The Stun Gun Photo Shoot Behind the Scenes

Hey guys, I'm Patrick Hall. I'm a professional photographer here in Charleston, South Carolina. And for the last few months, I've had this crazy idea to do a taser photo shoot where I was going to take portraits of people the second that they got hit with a taser and then film it in super slow motion. This is the taser that I used, and this thing, it hurts. Woo!
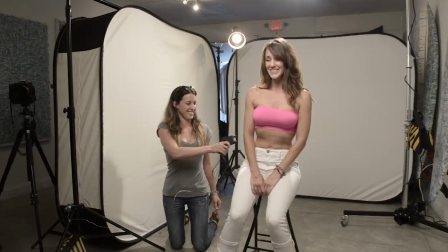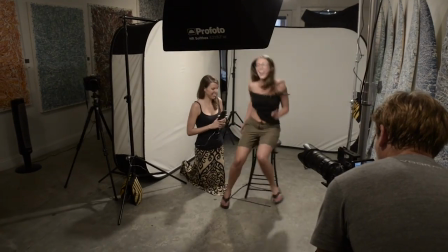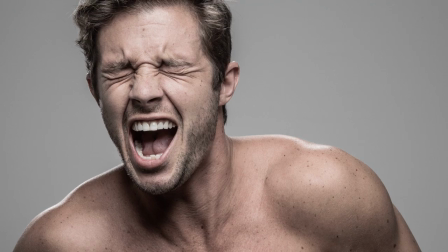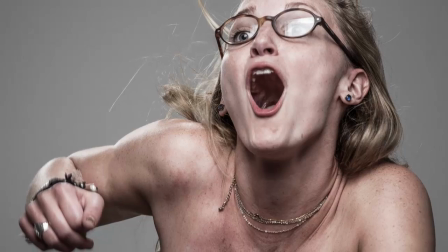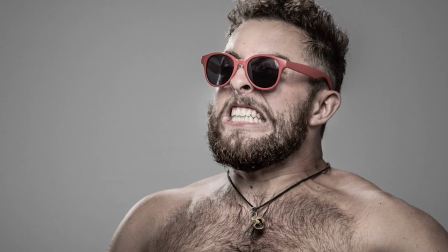As a portrait photographer, a lot of times I get people in front of my camera and they give me all kinds of weird expressions because they're aware that the camera's in front of them. And I think as a good portrait photographer, you're always trying to get something real. You're trying to get something that really conveys the expression the person has deep down inside. And what's interesting about this photo shoot is there's no way you can fake your emotions and your expression when you get hit with 300,000 volts of electricity. And I wanted everyone to kind of have this nude look. I didn't want clothing to be a distraction.
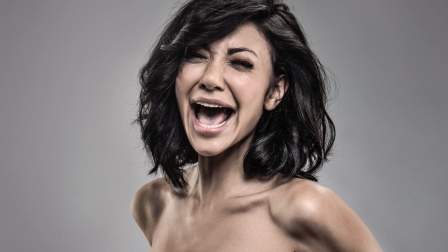I wanted you to be able to see these images in 20 years and not be distracted by what people were wearing. So we had all the guys take off their shirts.
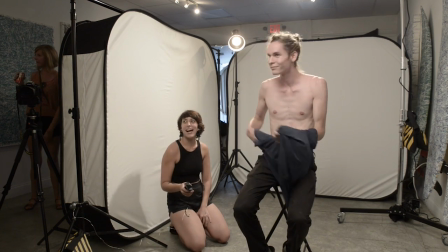We had all of the girls either bring their tops down on their shoulders,
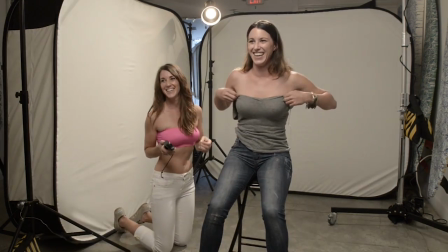or I brought tube tops so that they could actually wear something different so that we could get that nice clean shoulder line. And it started off just as a photo series. I'm gonna take a bunch of pictures and get these really cool images. But then we thought, why don't we film this whole thing in super slow motion?
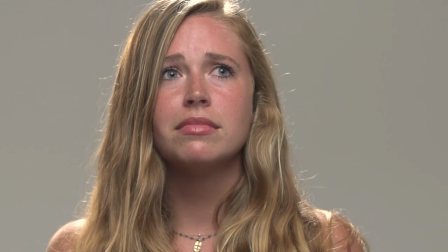It could be really interesting seeing the change of reaction from nervousness and anticipation to,
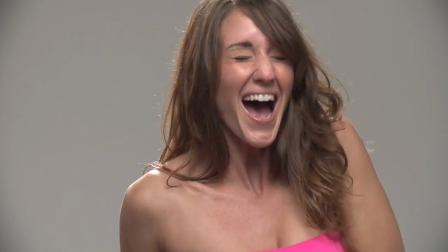you know, pain or joy or frustration or whatever would come out of the taser shot. So basically it's two concepts, a photo shoot paired up with this super slow motion video, and then we wound up also filming the person doing the tasing.
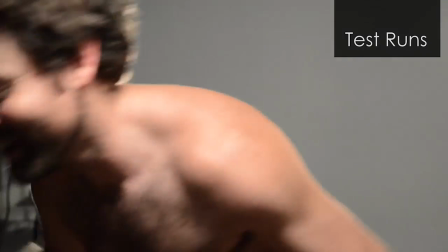We did a bunch of tests in the studio. You can see some of those videos here. And what we found was the reactions from these people were completely different.
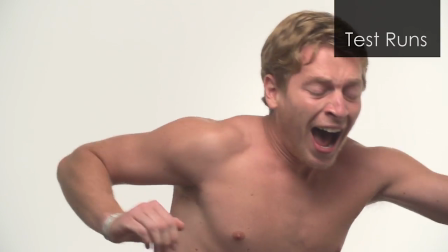Some of the guys looked like they were in pain. A lot of the girls looked like they were having a pleasurable experience.
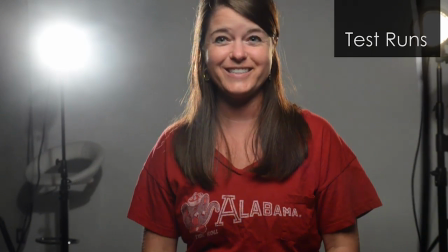And it was just really interesting for me to take these pictures at that key moment when
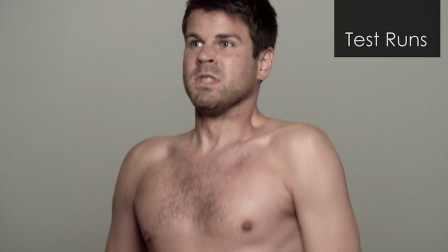they're getting stunned and see exactly the facial expressions that people made.
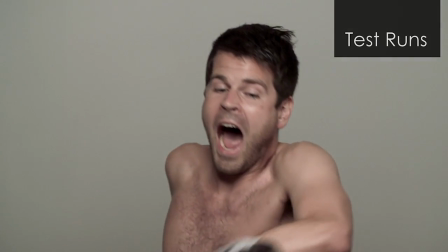So as you can imagine, one of the most difficult things about pulling this photo series off was finding a venue that would allow me to taser 100 people in their venue. So many of them said, "You're gonna do what? I can't have a taser in my bar. I can't serve alcohol, I can't tase people, that's just way too risky." Finally, I found Dusko. They were really cool. They talked to my attorneys and we had a whole legal liability form drafted up just for this event. And I know for me, my biggest fear was,
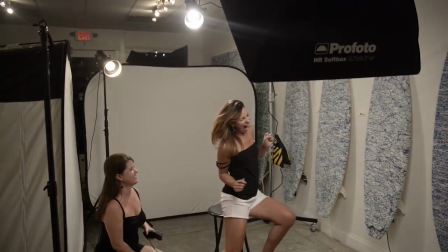are people going to allow themselves to get tased once they see the pain of someone else's face at this party that we're gonna throw? And so I wound up buying a bunch of tasers off Amazon, and they were the perfect strength.
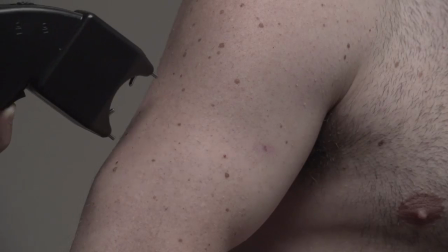When you got hit with this taser, it was enough to make you scream, jump up out of your chair, give some great expression and emotion,
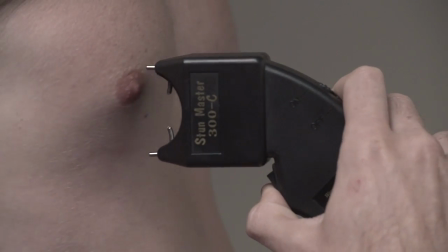but it wasn't painful enough to, one, give you any kind of permanent damage or scar,
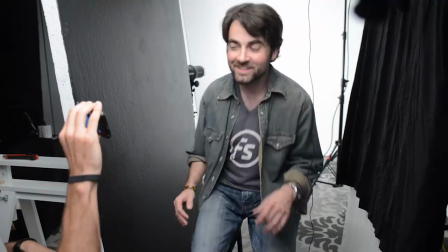and two, it wasn't painful enough that you didn't want to do it again. I was shocked by how many people wanted to get back in the chair and get tased a second or a third time just because it was so fun and entertaining.
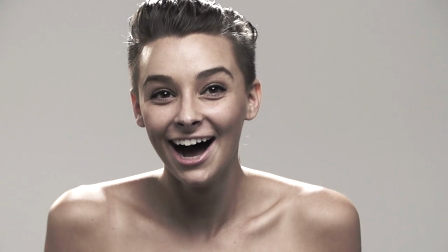So let's talk about the cameras that we used to film this project. For the slow motion, we used two Sony FS700s, and these cameras are great because we could mount our Nikon lenses directly to them, and we could shoot 240 frames per second.
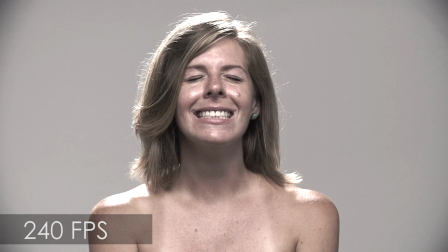This allows you to see all the minute details of the moment that someone gets tased, and it's really interesting to see the reactions in super slow motion.